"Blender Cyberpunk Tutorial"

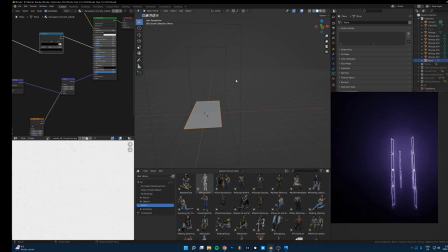(4:04)
Let me bring in the volume because this is what is this glow here so what this is I've just added the cube if I just set this to display
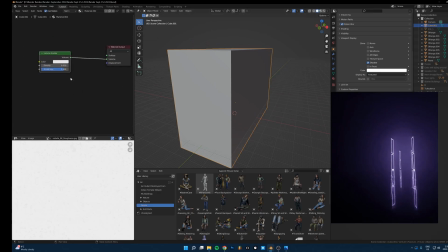(4:12)
as textured it's just a regular cube and I put this volume scatter node onto it so what this is doing it's just adding this fog kind of just haze over everything so I love doing this because it just gives a really nice atmosphere to everything. It just adds so much more depth. Even in scenes that don't really need like fog, it's nice to add this because it doesn't always necessarily look super real, but it always looks cool.
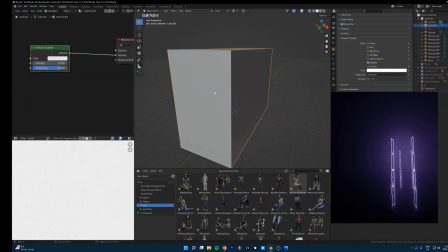(4:41)
So that's why I do it. So what it is, you add a cube, you scale it up over the whole scene, and then just put a volume scatter node. There's only one material on this, it's just this.
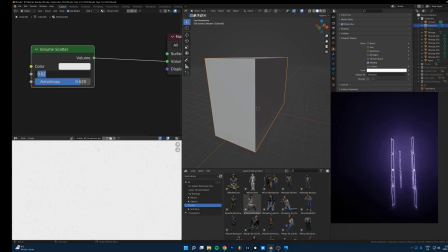(4:54)
so volume scatter density is going to be different for every scene a good starting point is 0.01 but I brought it up a little bit more here and then this anisotropy however you say that is I brought this up you can see when I bring it up really high it's just going
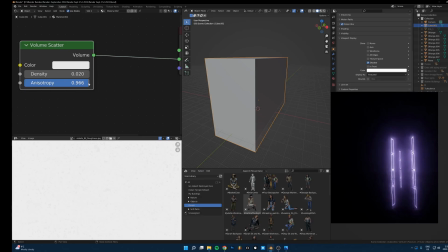(5:10)
to make the glow kind of closer to the lights and if you bring it down to its default value it's going to be a bit more spread out so I think I had it at like 0.6 or something now this is kind of annoying working with this cube so if you just
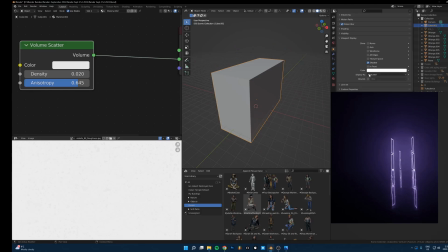(5:21)
go to this tab the object properties scroll down to viewport display and then just choose this display as click that and then choose bounds and then it'll just be out of the way okay nice okay
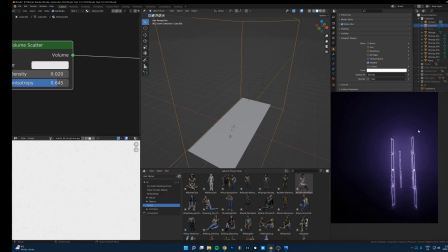(5:35)
so the next thing i did after um just setting up a few lights and then the floor texture is i kind of wanted to block out the scene so sometimes what i'll do is block it out by just adding cubes and moving things around and just having simple objects as placeholders for where the actual detail is going to go but what I did in this one was instead of blocking
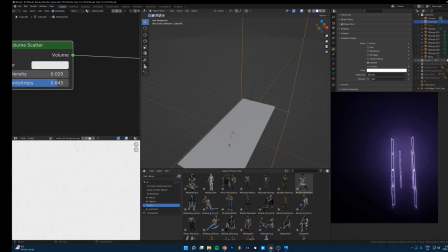(5:55)
it out with cubes I just blocked it out with pre-made buildings or buildings that I made a long time ago here's kind of what those are so you
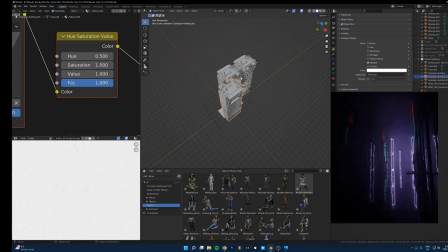(6:01)
can see there is just a few different buildings that I just duplicated a few times so this is one that I made a long time ago I just made one floor using an array modifier to add 100 floors
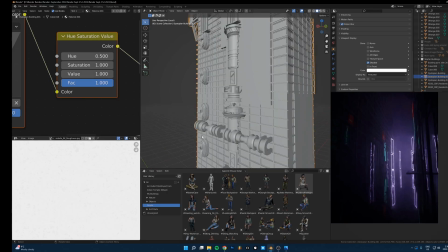(6:12)
stacked on top of each other and then just kind of kit bashed in from some random sci-fi pack.
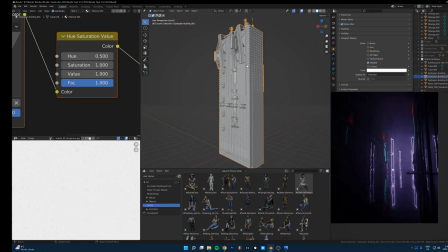(6:17)
I'll use all this sci-fi junk around here. And then I saved that to my asset library a long time ago. And I've reused this same building in a bunch of different renders since then. Saving buildings you made or saving objects you make or buying kitbash packs and having it organized in your asset library,
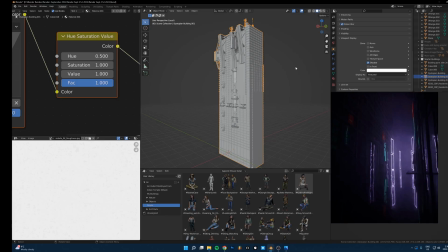(6:34)
it just makes this so much faster because you can just drag and drop it in, build out a scene really fast and get an idea of where things are going to go without spending a ton of time modeling or organizing things so in here there's
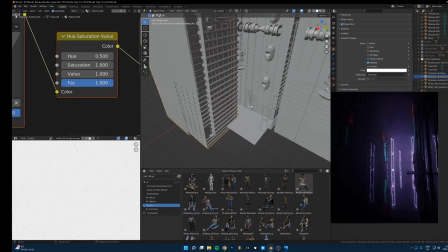(6:48)
a few uh cyberpunk kitbash like from kitbash 3d like the
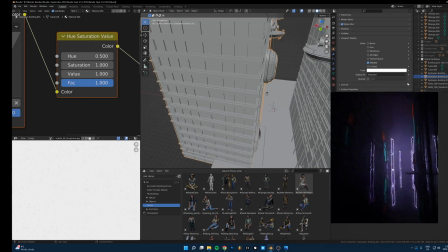(6:53)
cyberpunk kit um like some of those buildings and there's a few buildings
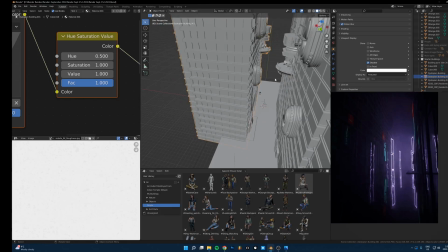(6:58)
that i made and i just kind of blocked them out into roughly the shape of an alleyway and so that was the starting point for this the next thing
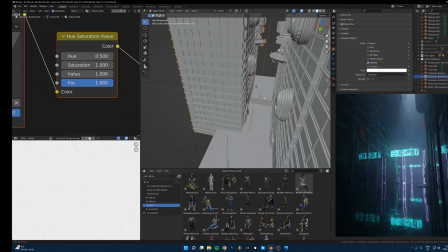(7:06)
i did um the next thing i always do is i like to get the camera angle and the lighting kind of set up not
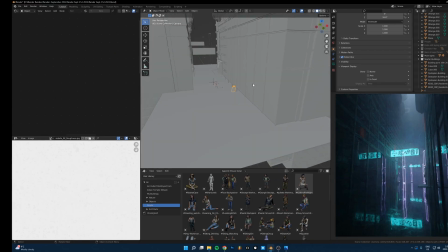(7:15)
finalized but set up enough to where I know roughly what it's going to look like and I like doing that because it just sets the overall mood for everything you do after that if you know kind of where the lights are going to be coming from and the composition you're going to have
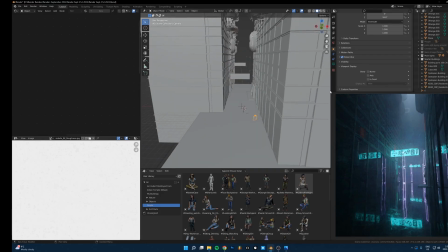(7:30)
so let's look at this this is just neon sign here which
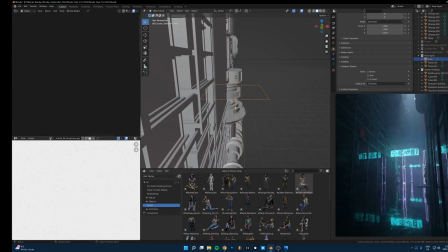(7:35)
I'll get to in a second yeah there's an area light up here this blue section up here you can see if I just move that out of the way. That's all that's doing. It's just this kind of glow up here. Not super important, but I just thought it looked cool, so I left it in there.
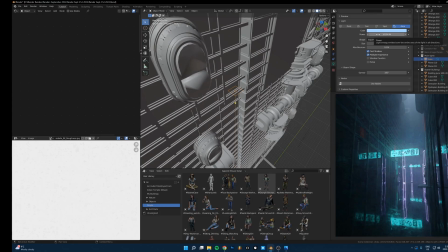(7:47)
Just a default area light. The strength is turned way up to 10,000, and then the color is just a bit blue.
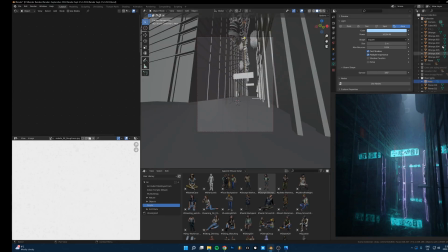(7:52)
That's all it is. And having that volume here is really important. You can see if I take that off how much of a difference that makes.
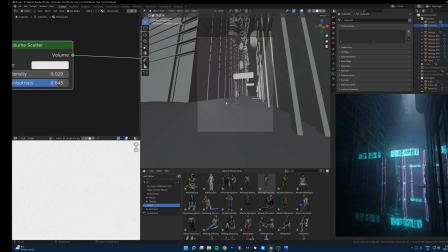(8:00)
Just that one volume cube that I showed you earlier, this thing, just lets the light just pour through here really nicely okay and then this is sort of the main light in here this blue sign here so what this is
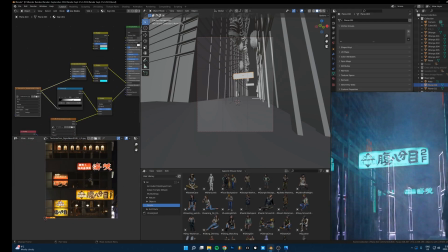(8:15)
it's just a free image from textures.com textures.com is a really great website which they just give tons of free textures a lot of them are just regular images but they're kind of flattened out so that it's really easy to throw on to an image plane and use it as an actual
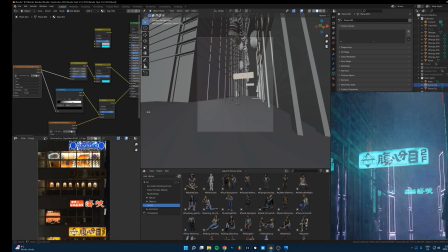(8:32)
texture so let me show you the shading setup here.
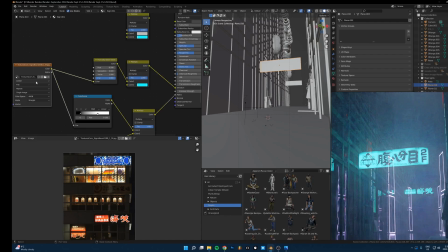(8:37)
So it's just, this is this texture here, and it's just running into the emission color, and it's also running into the alpha.
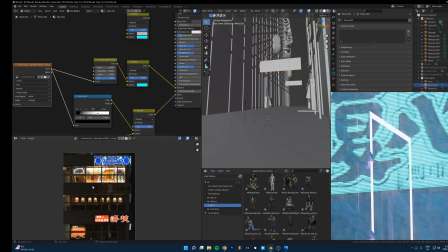(8:44)
So you can see it's the dark parts of this image are, I think it's this one right here,
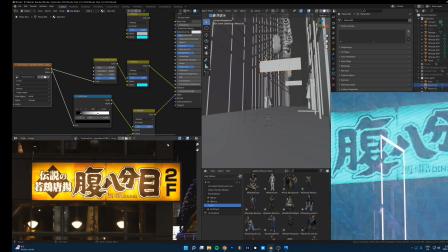(8:49)
the dark parts of this image are going to be transparent, and the light parts of this image are going to be completely opaque.
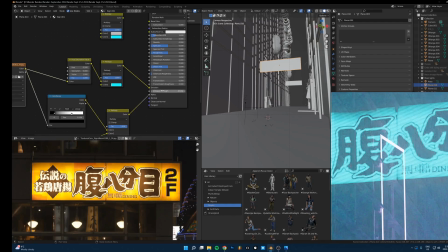(8:55)
And when you combine that with running the color into the emission, that's when you get this hologram kind of look.
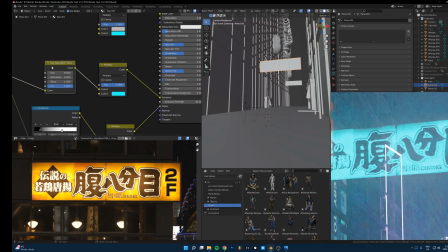(9:03)
So I think what I'm doing is I'm just desaturating it so it's completely black and white like that. So you can see that's the actual color here.
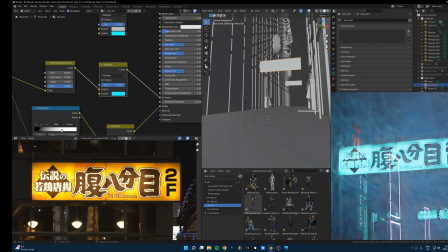(9:13)
Desaturating it and then I'm multiplying in this blue color just to make it a really nice teal blue kind of color here.
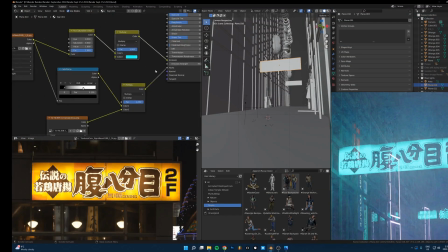(9:22)
And then that's running into the emission color and then the strength is turned up and then it's also running into the alpha to give it that hologram kind of look
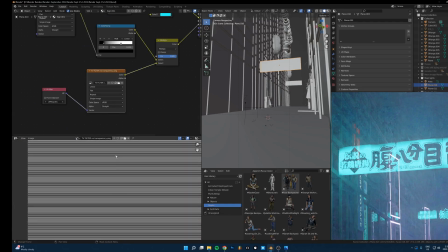(9:29)
the other thing here is I'm using this like image of just black and white lines you can also use a wave texture if you just search wave texture in here put that in it's going to be the same thing you'll have to tweak some settings but it's the same thing of just a bunch of horizontal
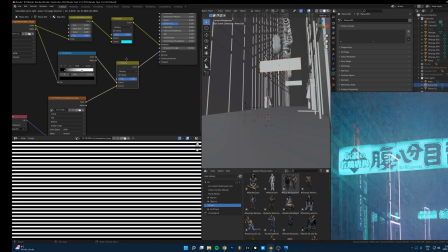(9:46)
lines that you can multiply into the whatever's going into the alpha and that just gives it that hologram kind of
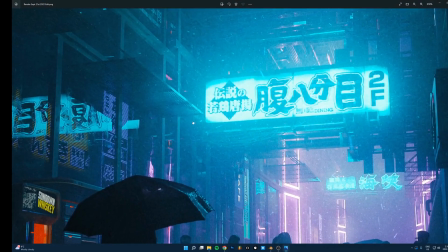(9:53)
look you can't really see it here in the final thing but on these other textures I did the same thing and you can see
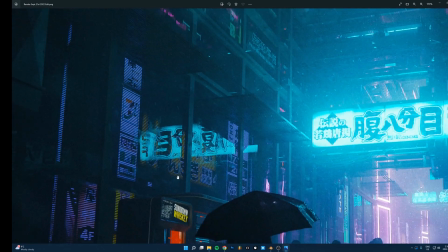(9:59)
the kind of hologram looks that it gives that just digital kind of look that it gives all these signs here
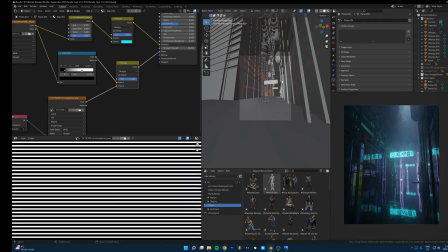(10:08)
and let me bring in these other neon signs so you can see all these neon signs here are using the exact same technique of just a
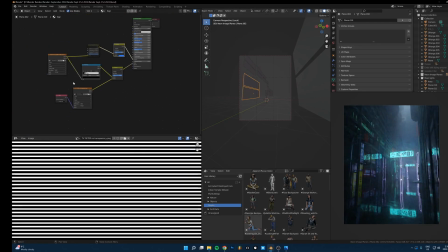(10:15)
textures.com free sign of like some advertisements and you can see in one of these images,
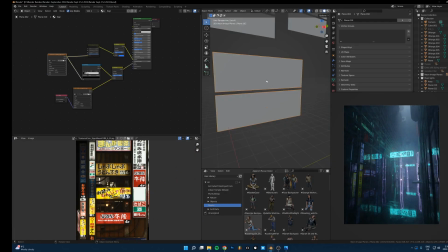(10:23)
you get so many different signs. So what I'll do is I'll just add one object with that texture on it,
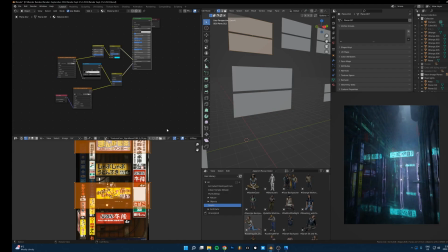(10:29)
duplicate it around, and then you can just grab any of these faces and just move the UV map around to get a new sign anytime you want. So there's tons of variation you can do just using even one texture,
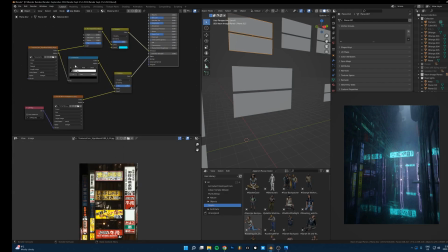(10:41)
just one image running into the emission and the alpha, and then you're just choosing whatever colors you want. So one thing to note, in these sci-fi kind of scenes, Sometimes it gets really overwhelming when you have tons of different neon signs everywhere and everything's super bright and glowing and colorful and just it can be too much really easily. So what I like to do to deal with that is I'll have one really bright light in the middle and then all the other neon signs,
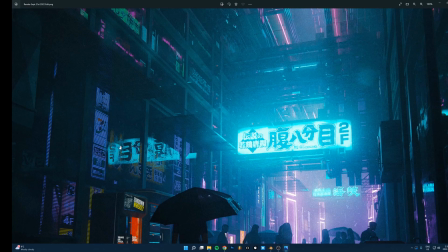(11:08)
I'll just make them darker enough to where you can still see them but they're not super distracting.
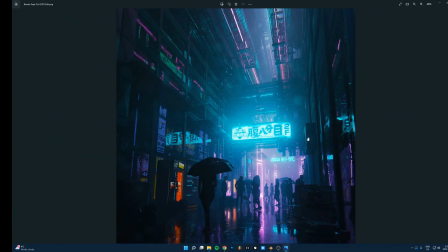(11:13)
They don't take your attention away from the main thing that I want you to look at which is of course this big glowing thing in the middle.
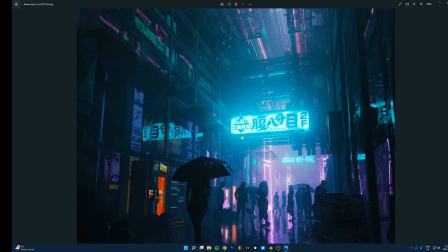(11:20)
Yeah, just be careful when you're adding so many bright lights in there that it doesn't end up just being too much and it just becomes hard to look at. You want to, like my goal here was that when you saw this image, your eye immediately goes to what I want you to see. So that's how I deal with that. It's just kind of darken everything that I don't really want you to pay too much attention to and then brighten the main thing that's really important, which is the sign in the middle.
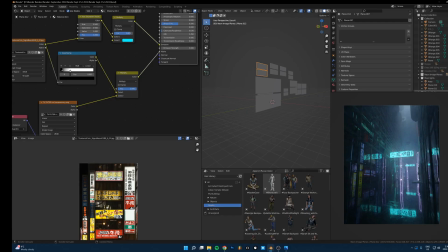(11:46)
Next here, once I have, actually let's bring this in. So, this Grebel kind of filler stuff is, this looks kind of complicated, but it's actually very simple what I did.
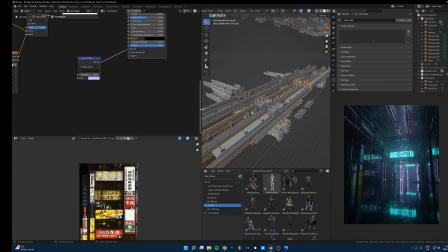(11:58)
So, all this junk here is just, first of all, what it is, is all this kind of sci-fi garbage up here.